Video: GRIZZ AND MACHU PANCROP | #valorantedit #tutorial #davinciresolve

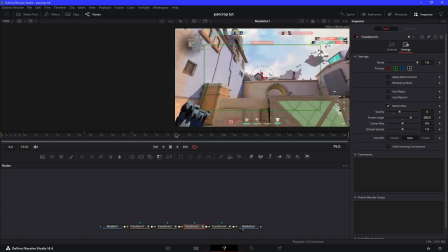[7:49]
Keyframe your size, then go to the next clip, so right here, then keyframe your size at 1.25,
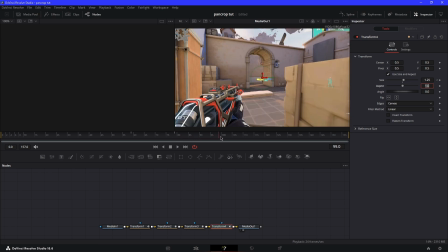[7:58]
and then go to the next clip, which is right here, keyframe your size at 1.5. Then for go to settings, motion blur, you could always have it on. And then for graph, what we are gonna do is
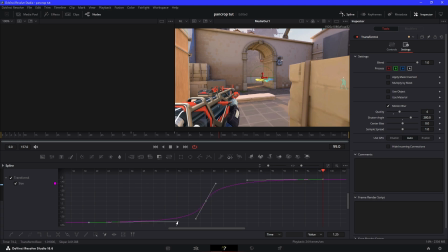[8:14]
same usual graph, pretty simple, so it makes it bouncy, a little flowy.
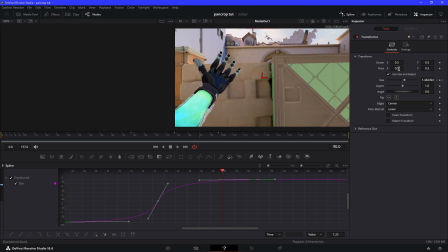[8:20]
And for this, what we're gonna do, we are gonna put the pivot over the hand
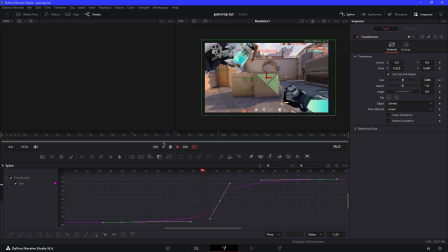[8:29]
so it could focus more on the hand. So here, look at that, zooms into the hand. Then once we have that, make sure you're in the middle keyframe, then add another transform, keyframe size at 1. We're gonna do another zoom out, and then go to the next keyframe on the transform before, go back to the next transform, so you could type in 0.825, and then go to the last one. For me,
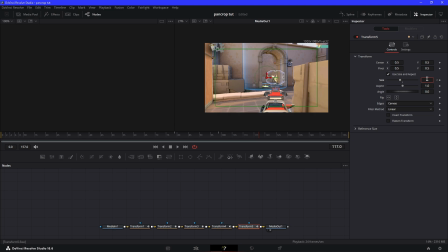[8:55]
it's going to be on this kill, and then type 0.667. That's going to make it zoom out. Then you could go to the other transform before, and then copy and paste the pivot, X and Y. Make sure you always get both.
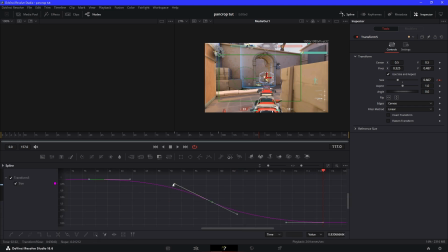[9:12]
Then open your spline, and we are going to do a graph like this. Zoom out. Perfect. Now next, we're going to put a transform.
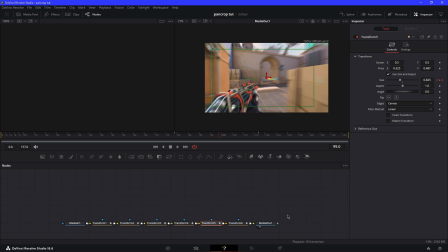[9:31]
And this is going to be like a zoom in fast impact. So what we're going to do, this is going to be a little bit different. Go to the middle frame. Make sure you're on the middle frame right here. The middle keyframe of the past transform. Go to transform 6, which is the next one for me.
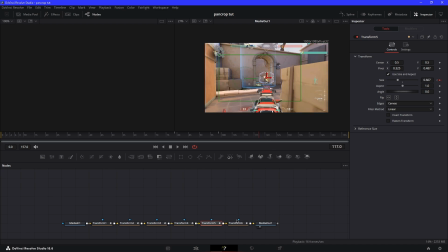[9:47]
And then keyframe size at 1. Then find the next clip. For me, it's going to be on the kill. And this is a good way to add impact. So what you want to do is put the size at 1.5. Go to the last frame and just type in 1.
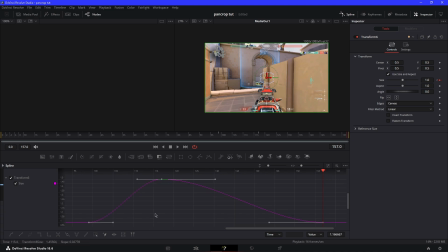[10:03]
Or open your spline, and we're gonna have something like this. Now what you want to do is highlight, press S, and you're gonna make a graph like this. Also hold down Control when doing these graphs, and it will separately move each line.
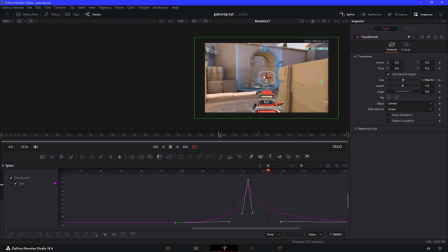[10:19]
So we are gonna do something like that, and it makes like a little like we just zoom in and then zoom out really fast, you know, like pretty simple impact that you could add. It'll look way better with effects. And once we have that, settings, just add your motion blur.
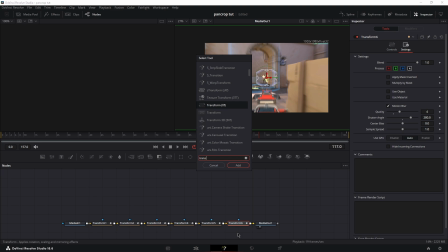[10:35]
And for the last one, go to the middle keyframe, add a transform, keyframe size at 1, and we're gonna do a quick zoom in. So we are gonna put the size at 1.75 at the end of the clip, so it transitions perfectly into the next clip. So 1.75, then we do a fast graph. So something like this could work.
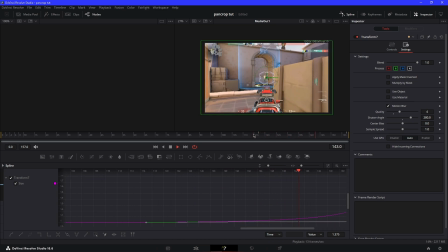[11:00]
So we zoom out, then we zoom in quickly like that. Maybe we make it a bit stiffer, and we put up the motion blur. See it. Then we zoom in quickly. Yeah, perfect.
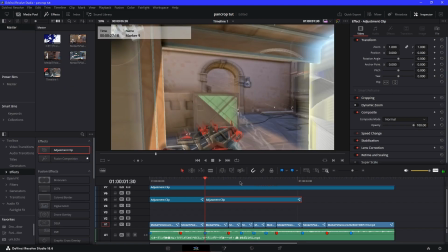[11:15]
And so this is what we have.
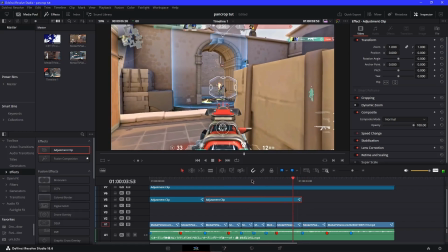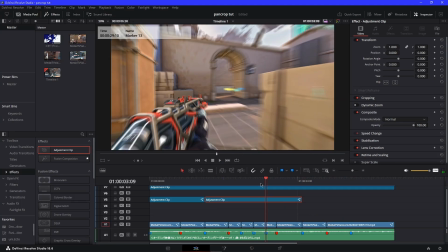[11:26]
It looks alright. There is one effect I'm gonna add to give it more impact.
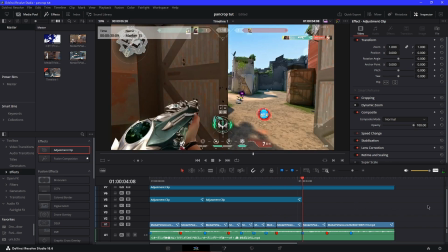[11:30]
Alright, and for the last clip, we're gonna be focusing on a random dismiss.
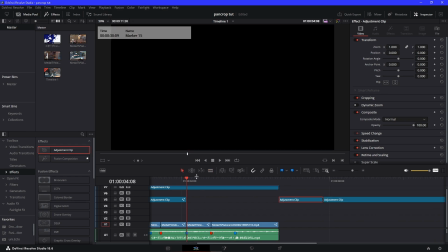[11:35]
This one I like the best with Pancrop because we get to focus on the hand more.
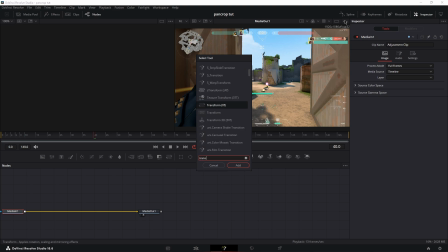[11:41]
So what we're gonna do is we're gonna this graph is gonna look a bit better in a way.
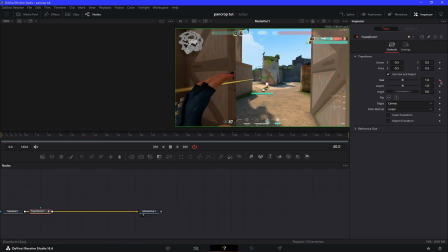[11:49]
So again, for me, I gotta go on the kill, which is frame 40 for me. So I keep frame size at 1 on frame 40.
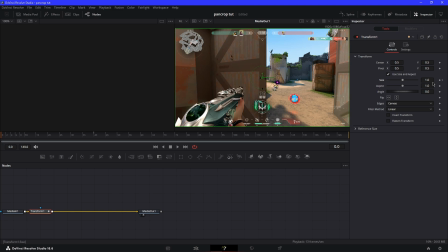[11:59]
And then I go to the first frame because this is transition. Keyframe size at 1 again.
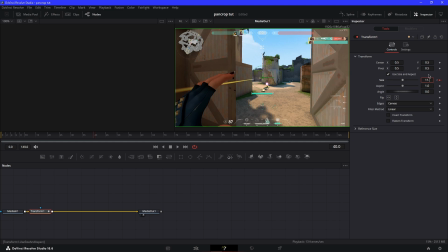[12:03]
Or go to the kill, type in 1.5, and then we're gonna zoom out.
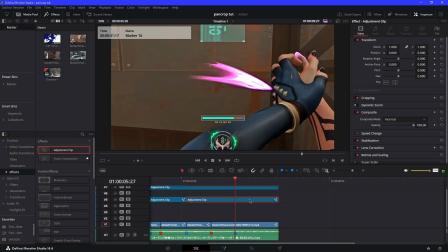[12:08]
Let me find the next beat here. The next beat's right here.
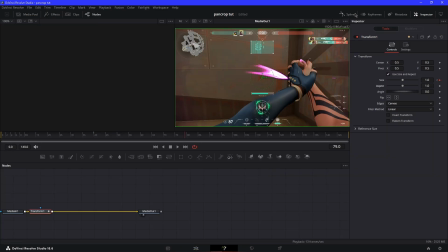[12:11]
So we zoom out at that beat, and then transform for graph. We are gonna do something like this.
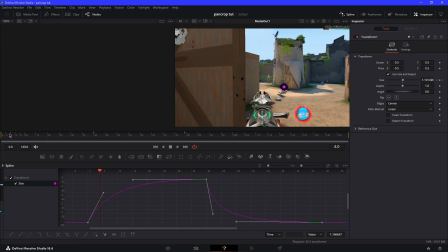[12:24]
So we zoom in because of the transition, and then
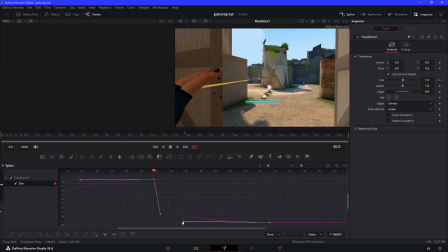[12:32]
we zoom out on impact, on kill. And then next, go to the middle keyframe. This is for dismiss. Transform, keyframe at 1.
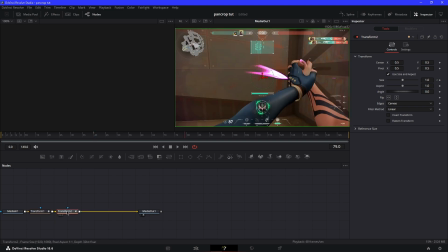[12:44]
Let's go to the third keyframe on the first transform. For me, it's the first transform. Then we keyframe size at 1.5, and then we go to the end of the clip, and we keyframe 1.5.
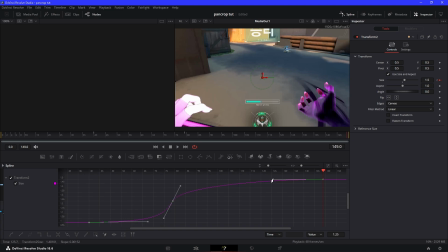[12:54]
And so we're gonna do a graph similar to the others. Actually, like most likely like the same.
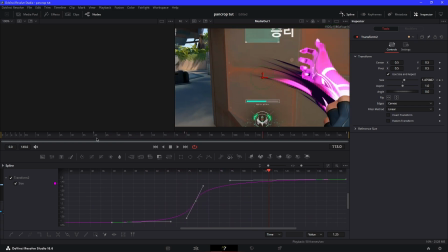[13:03]
And so kill, zoom in, and we're gonna pivot this over the hand.
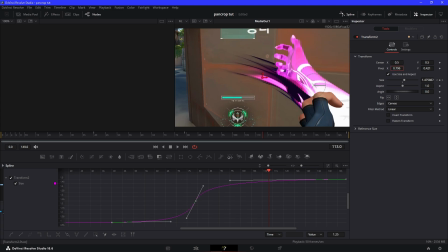[13:09]
So like around here should be fine.
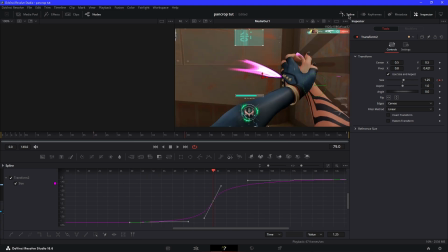[13:16]
And then after, go to the middle keyframe again because we're gonna do a little zoom out. Just why not? We go to size, keyframe size at 1.
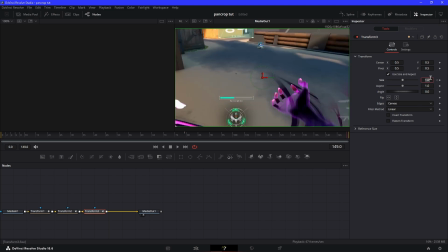[13:23]
At the middle keyframe, go to the end, and we are gonna keyframe size at 0.667,
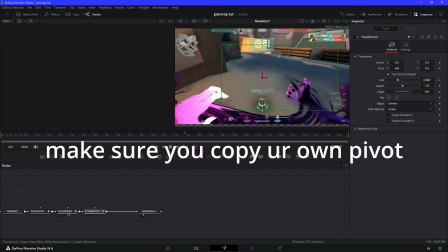[13:30]
and then pivot 0.8 for X, copy that, Y 0.421, gonna copy that.
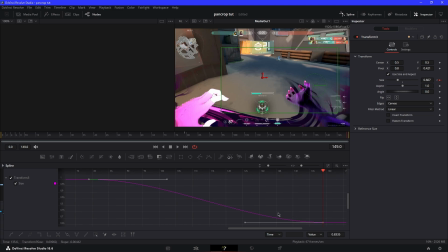[13:38]
Now we're gonna do a fast zoom out to finish this off. So a graph like this.
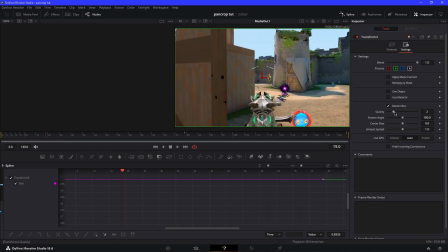[13:50]
Not bad, not bad. Let me just add my motion blur.
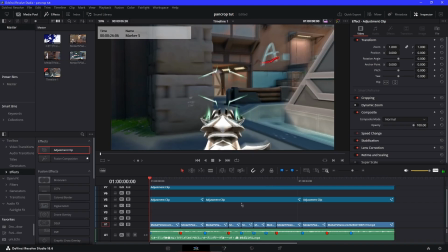[13:58]
Alright, this is what we have for Pancrop.
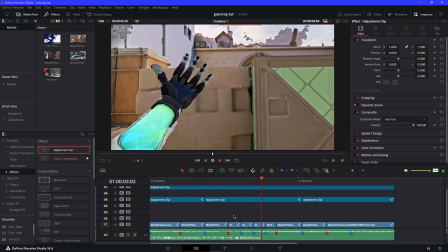And I'm pretty sure it creates a loop since I zoom out.
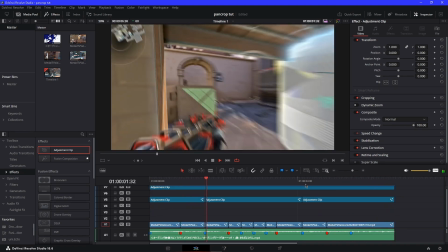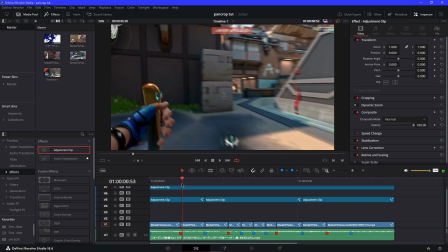[14:18]
Kinda. And this is what we got. So we got like a zoom in impact that you could add, and then it switches to the knife, so it focuses on the knife.
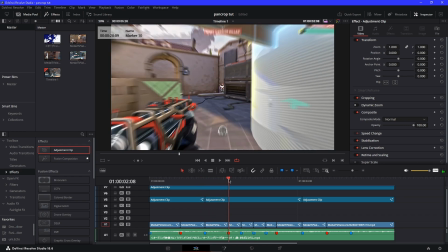[14:27]
A zoom out transition, a zoom in kill again, zoom out for ability,
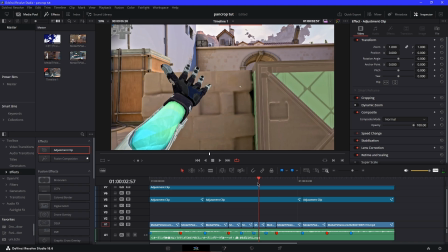[14:34]
zoom in ability, so it focuses on the hand when it throws. A zoom out so we can see the enemy.
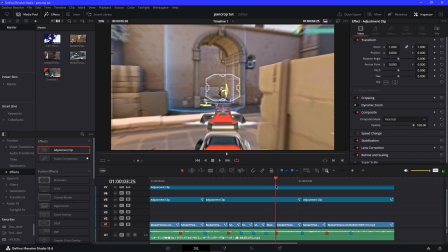[14:40]
A zoom in, a quick zoom in to give it impact on for the kill.
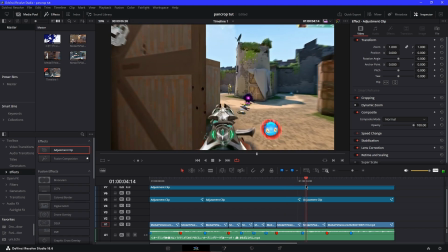[14:45]
Then we zoom out, zoom in again as a transition to the next clip.
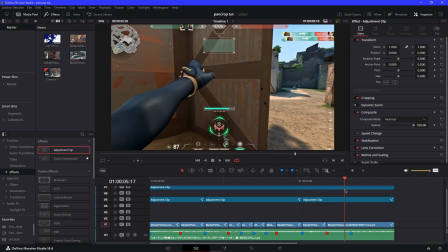[14:50]
Then we do a zoom out as impact for the kill. Then we zoom into the dismiss to focus over it.
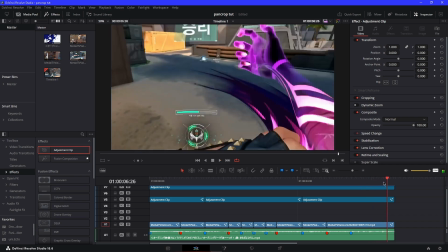[14:57]
Let me zoom out as a transition.
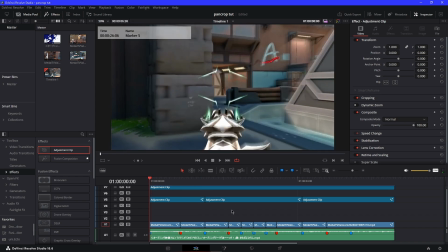[15:00]
That's basically what we got for this trend, or this is basically what I got for this edit.
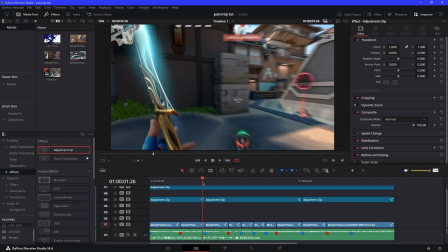[15:08]
The reason why we have an adjustment clip going all over a single clip,
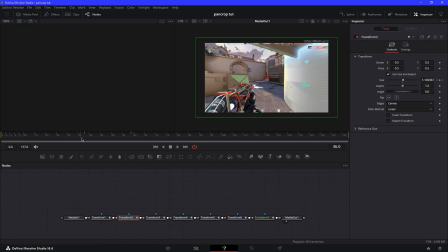[15:12]
so that transforms overlap each other and give us like a little like it constantly like moving type feeling, you know, like a little like in out, like it doesn't stop and then zooms out.
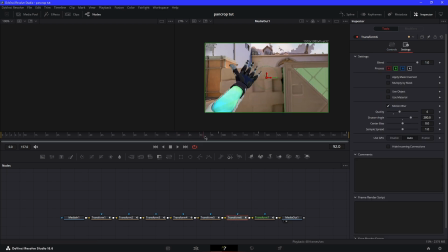[15:23]
It's just constant like moving. That's why pan crop is really important to put in like your video. Keeps it flowy depending on how, like your pan crop, what you have.
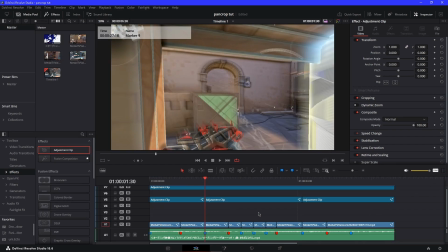[15:31]
I will add effects. I will be right back, and I will show you with pan crop, without pan crop, with effects, so you guys could see the difference.
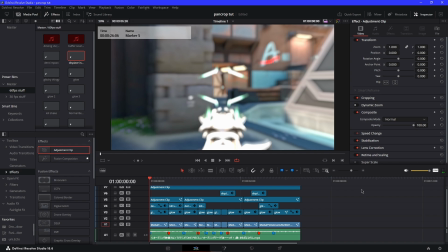[15:39]
And this is what I got for my video with effects.
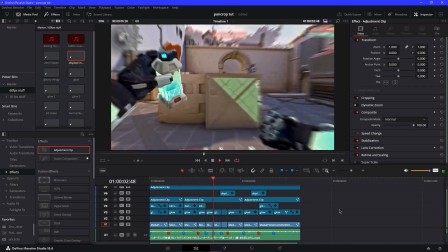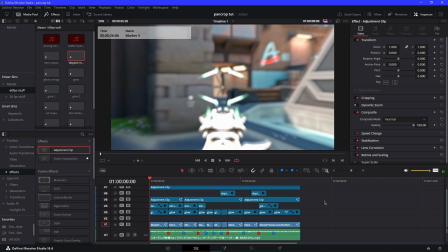[15:49]
Looks good, I'm not gonna lie. And then here is without pan crop.
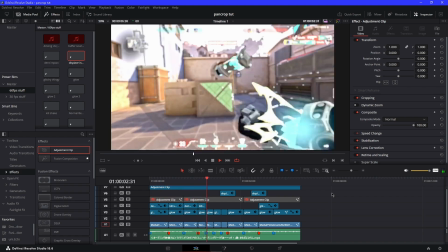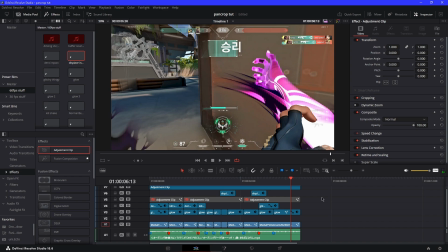[15:59]
Looks basic and plain compared to with pan crop.